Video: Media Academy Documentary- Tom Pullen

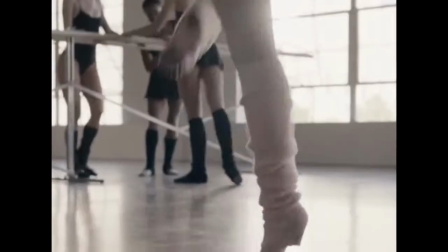255s
It again can keep the audience very much interested and will relate to the narrative in the music video which all ties in to what the artist is trying to get across to their target audience.
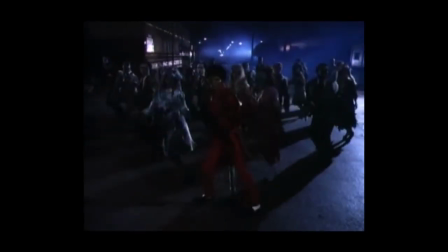265s
My next convention that I'm going to be discussing will be the performers during the music videos. My first example of this is from Michael Jackson's Song Thriller.
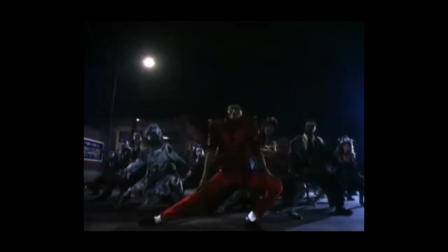273s
The performers around Michael are all dressed in zombie outfits. This allows the performers to relate to each other and create a bond between each other because of it.
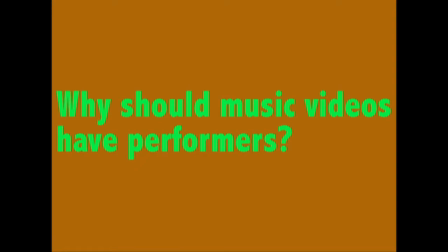281s
Pretty much every music video contains costumes designed for the specific artist or band. There will always be a performer of some kind during a music video, otherwise the audience may not know if the artists have actually been there and it shows that the artists committed in what they do.
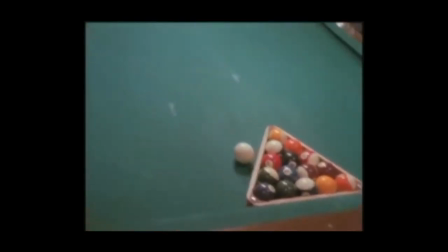298s
Rock bands like Metallica show the different members are playing in the band and each of the instruments they're holding.
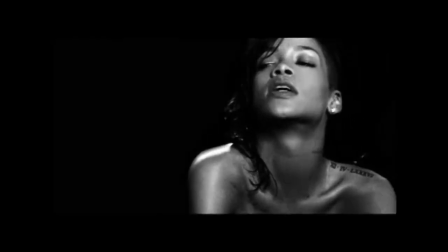304s
When it comes to a solo artist like Rihanna they will only show her singing.
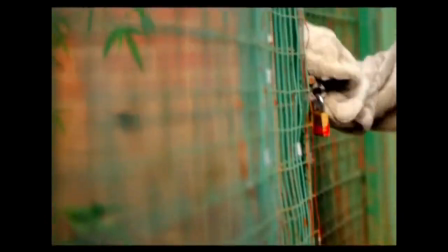309s
The ninth convention that I'll be looking at will be the costumes of the artists forward slash bands in their music videos.
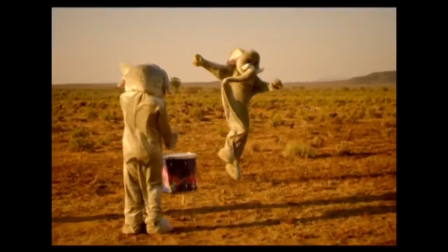315s
One example of this is from Coldplay's song Paradise and during this the lead singer Chris Martin is dressed up in
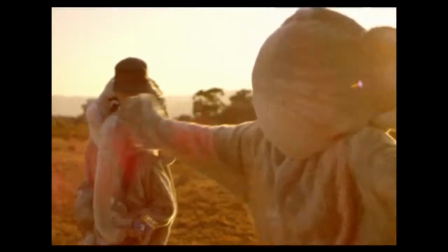321s
an animal costume which is an elephant to represent what it's like to be locked up behind bars but then on your way to paradise.
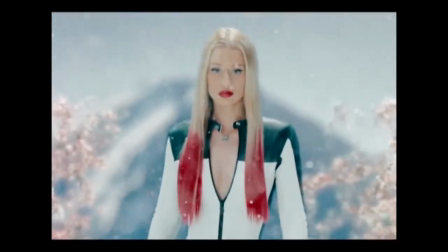329s
The second video that uses costumes in it will be Iggy Azalea's song Black Widow.
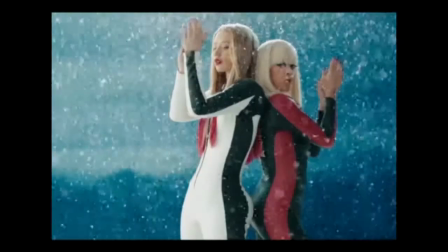334s
In this song,
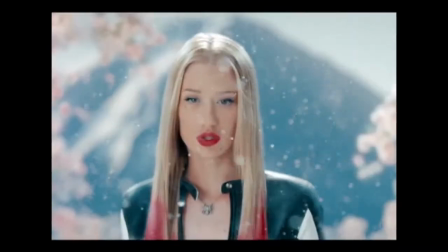335s
Iggy Azalea and Rita Ora are both dressed in almost more attractive ninja costumes that represent the training they've had during the video.
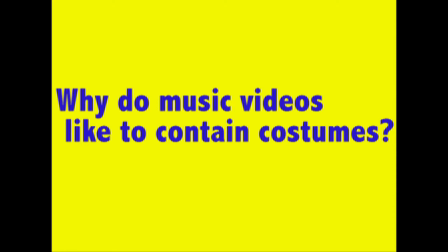346s
Every artist wears a costume of some kind in music videos. To maybe appeal to the audience, or it may start a new fashion trend in the fashion business. Costumes also represent the genre of the music, so for a rock band they'll usually be wearing quite heavy coloured dark clothing and have quite a dark background to the song maybe.
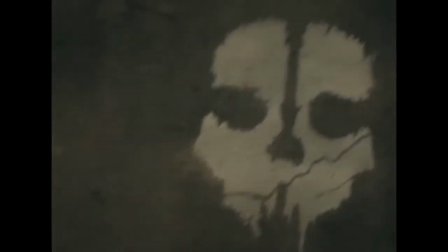366s
The tenth convention I'll be looking at will be the camera work.
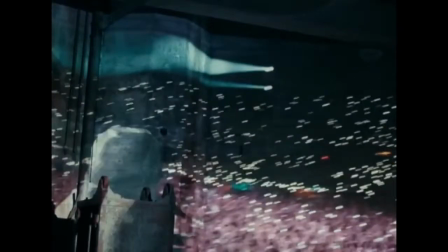369s
A lot of camera work is used in every music video because it keeps the audience focused of the artist and it keeps them entertained.
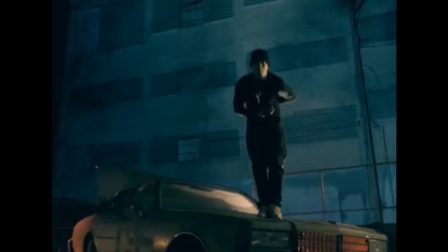376s
Eminem is a good example of this because he uses different camera shots in most of his raps.
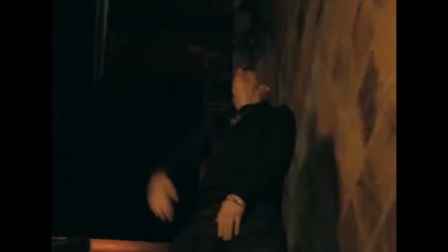381s
The camera is constantly switching between left to right and front and center to keep the entertainment and to make his rapping more intense.
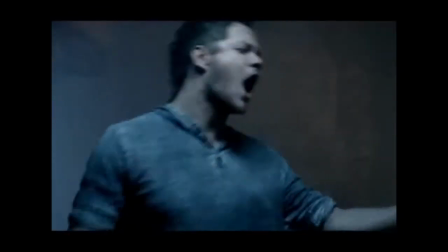389s
Also, Imagine Dragons song Radioactive is a very good example as well because as the song goes on,
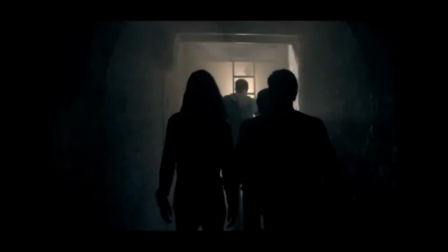394s
the music becomes more and more intense and therefore the camera is racing to different corners to capture the intensity during the drum smashing scene.
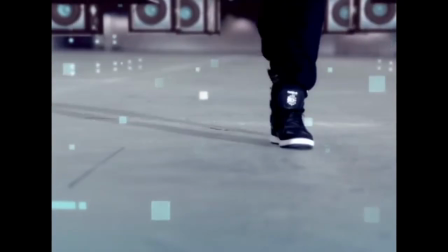401s
My second to last convention I'm going to be talking about with the lip syncing. This is used in every music video today.
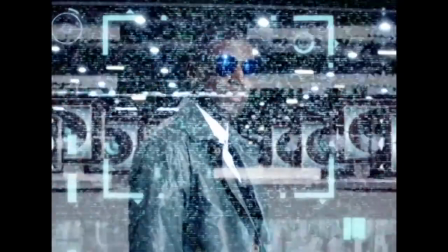408s
Many famous artists do this. For example, Beyonce is known to do this in many of her music videos.
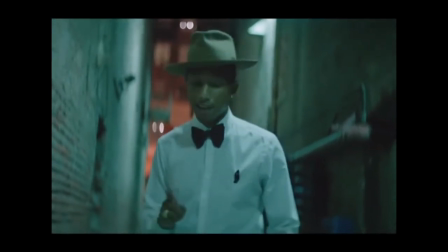414s
Also, Nicki Minaj has only recently been accused of lip-syncing in her live performance at the YM-C-M-Bs.
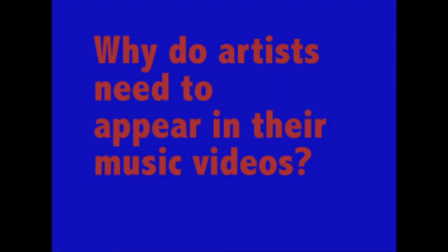421s
My last convention that I'm going to be discussing will be the main one. This is the artist or band actually appearing in their music video. This involves every single music video being produced because without the artist or band actually appearing in the music video, How can people tell if they actually sung it or performed it?
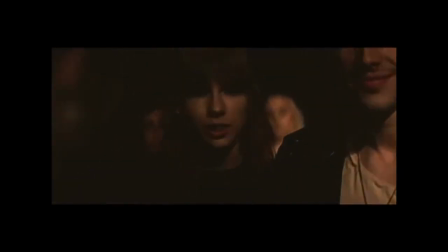440s
Some examples of artists appearing in the music videos are from Taylor Swift song Trouble and Tears for Fears famous song Mad Wild.